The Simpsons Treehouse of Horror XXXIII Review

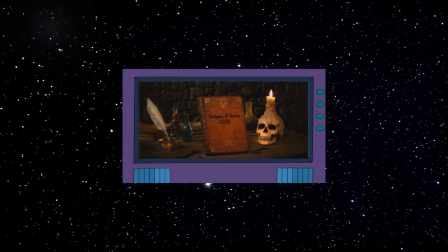(0:00)
Oh boy, disclaimer! Welcome folks, one and all to Banderson's Treehouse of Horror 33 review!
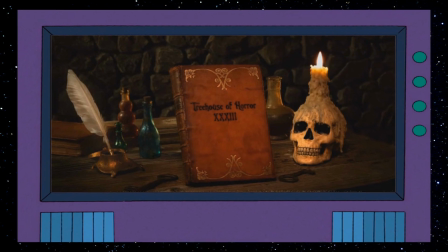(0:08)
Continue watching, if you dare! Mwahahahaha!
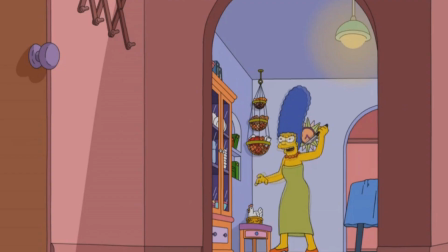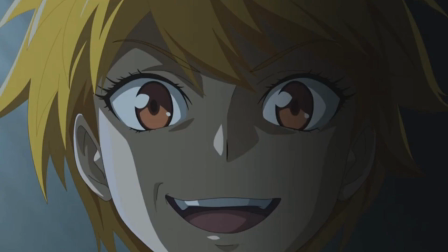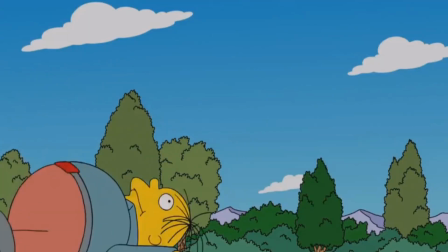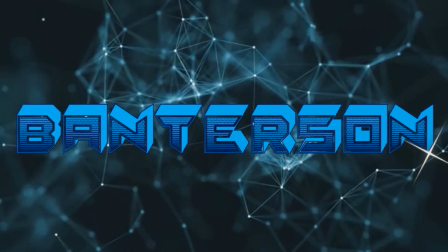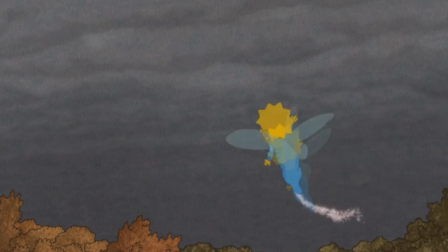(0:34)
Hello Banderson, everyone here. Last year's Treehouse of Horror instalment was, for lack of a better word, flawed.
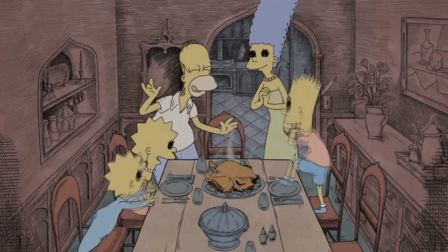(0:41)
It certainly had some promise, but the attempt to cram 5 segments into one episode,
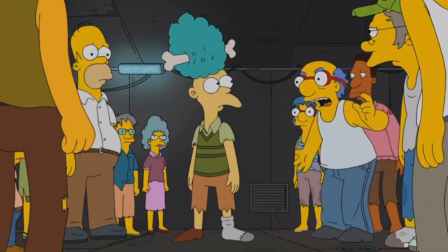(0:46)
even if one of them was the damn intro, led to each segment severely lacking in time.
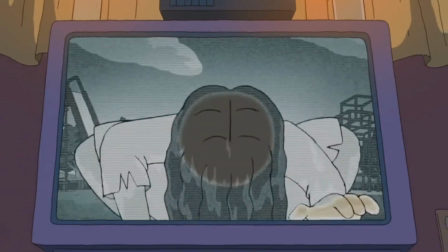(0:51)
This meant that every segment felt rushed and none of them reached the potential that they could have.
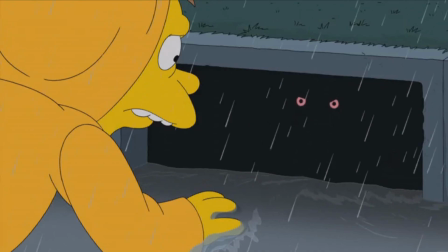(0:56)
This year the writers seem to have learned their lesson, not only giving Not It a full length episode,
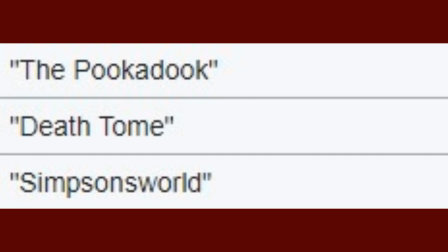(1:01)
which I did a review on the other day, but also resorting back to just three segments in the episode.
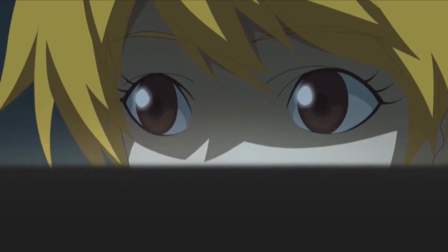(1:07)
Did it work? Let's take a look.
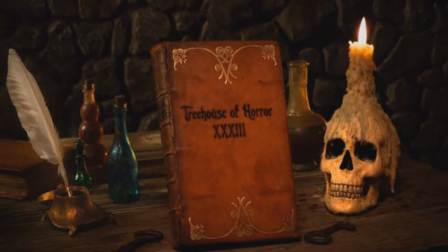(1:14)
So unlike every other Treehouse installment thus far, this one doesn't feature an intro.
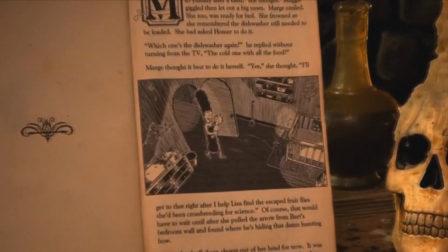(1:19)
Instead we just see a book with the title card on it which then opens and we get right into the first segment.
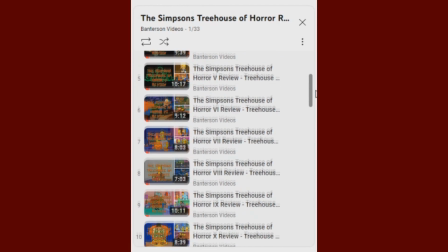(1:25)
32 previous installments have had an intro, with the 27th one having two for some reason,
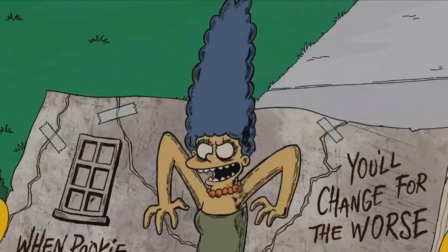(1:30)
so it's a little odd that this installment lacks one, but I don't really mind if it gives each segment more time to breathe and fully flesh out their stories.
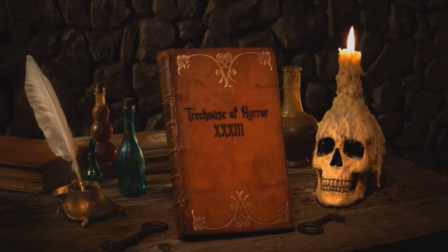(1:38)
Being honest, I actually like the simplicity of this. It not only looks nice with the skull candle and ink quill,
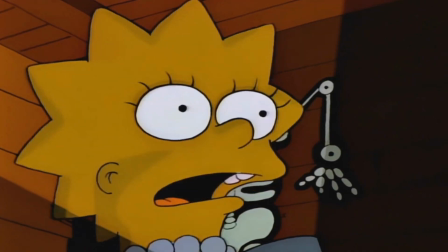(1:44)
but it makes the segments come across as a bunch of scary stories, which is essentially what the Treehouse episode started as.
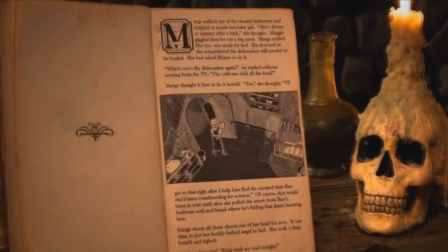(1:50)
Simple but effective.
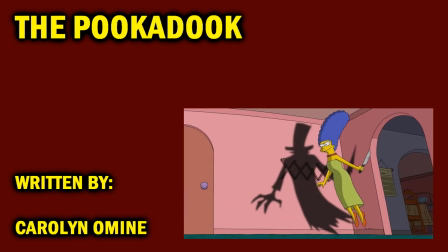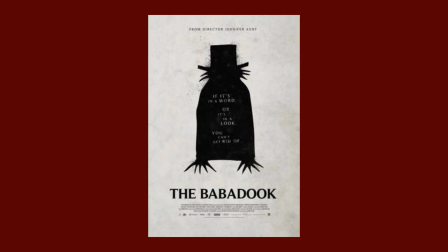(1:58)
If the title wasn't obvious enough, our first segment is a parody of The Babadook, one of my all time favourite horror movies.
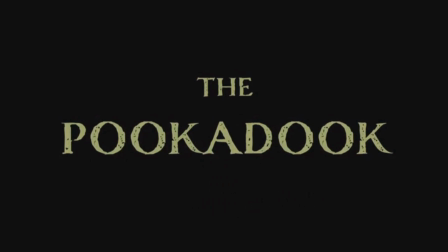(2:04)
I don't know why the writers are struggling with their titles these days. The Pookadook? What's with all the titles sounding like they were named by preschoolers?
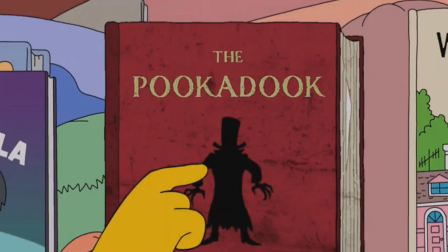(2:12)
So the segment begins with Marge deciding to read Maggie a bedtime story, eventually selecting the Pookadook because the book keeps reappearing on the shelf.
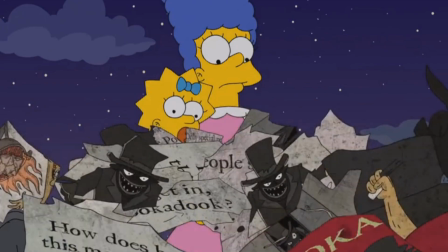(2:19)
After the book scares Maggie, Marge tears up the book before throwing it in the trash, only for it to knock on her door the next morning.
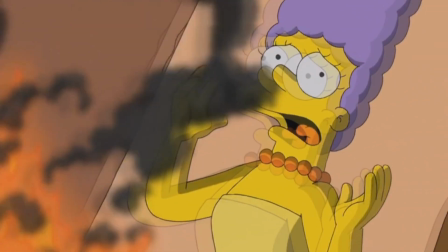(2:26)
She tries to burn it, but accidentally inhales the smoke it causes, allowing her to be possessed by the Pookadook.
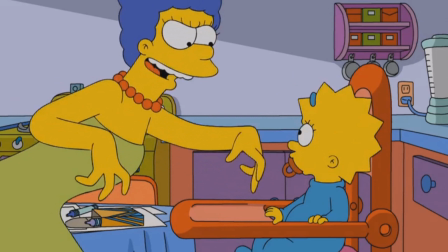(2:31)
Seeing a baby being hunted down by her own mother, the one person she is meant to see as a protector, is morbidly unnerving.
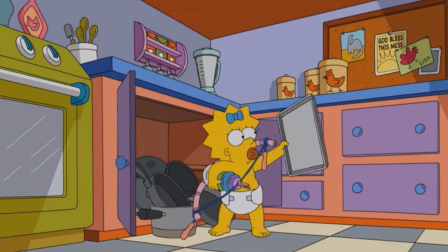(2:38)
It's a nice change of pace to see Maggie as the innocent victim for a change, instead of her being the evil entity.
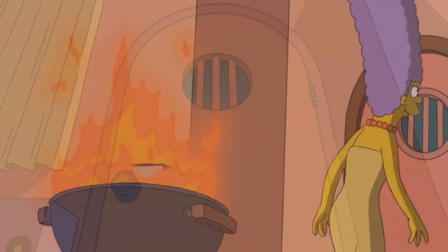(2:43)
Marge herself is also pretty spooky with her creepy shadow and all. I admit she doesn't look that different but that adds to the scare factor in my opinion.
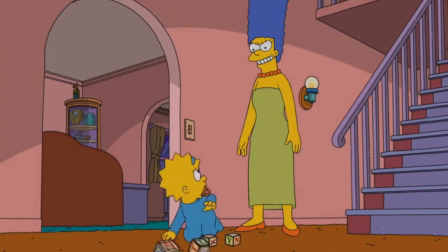(2:51)
Aside from the occasional bout of madness, Marge is always the face of reason and optimism so seeing her with a sinister grin on her face is something we never really see.
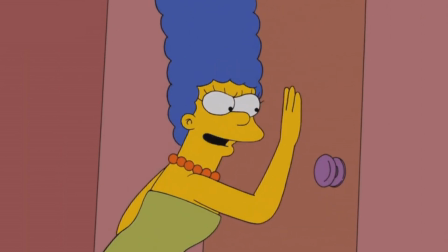(2:59)
I feel if they overdid it, it would have felt silly or gimmicky. The animation is nice, especially when the book is on screen.
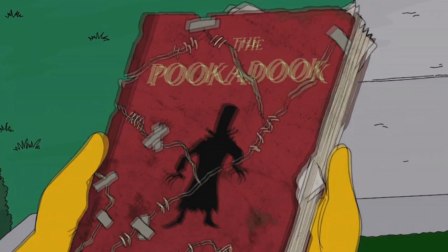(3:06)
The animators did a great job in making a creepy pop-up book look good and the books menacing pictures look fantastic.
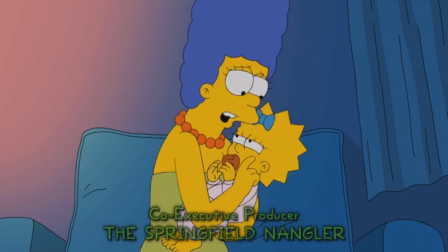(3:12)
Maggie herself is adorable in this episode and I found myself really rooting for her. Seeing such an innocent baby being tormented like this is gut-wrenching.
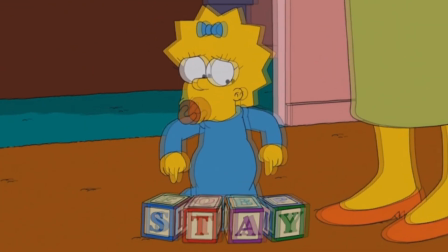(3:20)
Seeing her desperately trying to ask her family for help gave me an unexpected tug on my heartstrings.
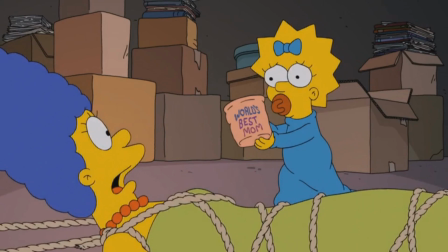(3:25)
At one point she manages to tie up Marge and show her several sentimental things to break her possession, but none of them work.
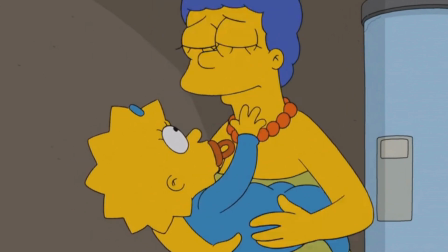(3:31)
Instead, she allows herself to be caught by her and then strokes her cheek which finally beats the possession.
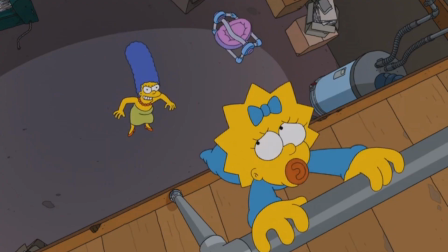(3:36)
Then Marge sucks up the Pookadook with a vacuum cleaner. This segment isn't very funny I must admit, but I personally don't think it needed to be.
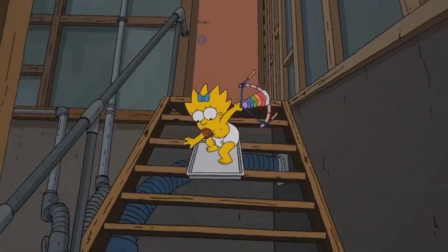(3:44)
Why? Because it hits all the right emotions throughout.
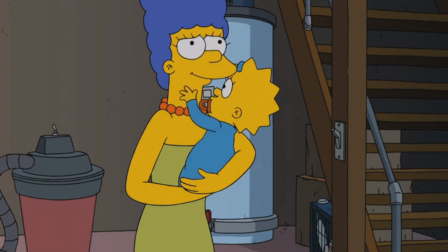(3:47)
The best bit about this segment is the relationship between Marge and Maggie and how that relationship is utilised to get across the spooks and feels.
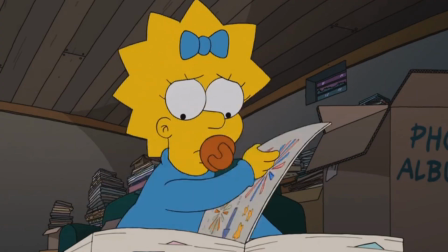(3:53)
Seeing Maggie desperately flick through the family photo album only to find it full of photos of Marge missing out on all the fun the family has kinda got to me on an emotional level.
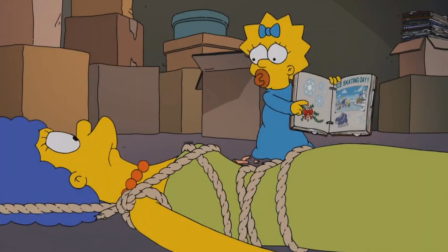(4:01)
Marge puts up with so much crap from her family and seeing it illustrated in this manner made me really feel bad for her.
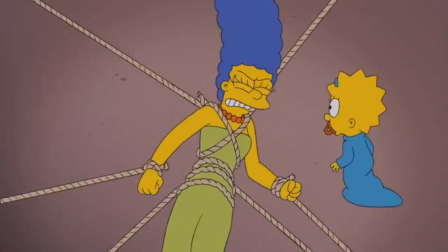(4:08)
You know, a cartoon drawing.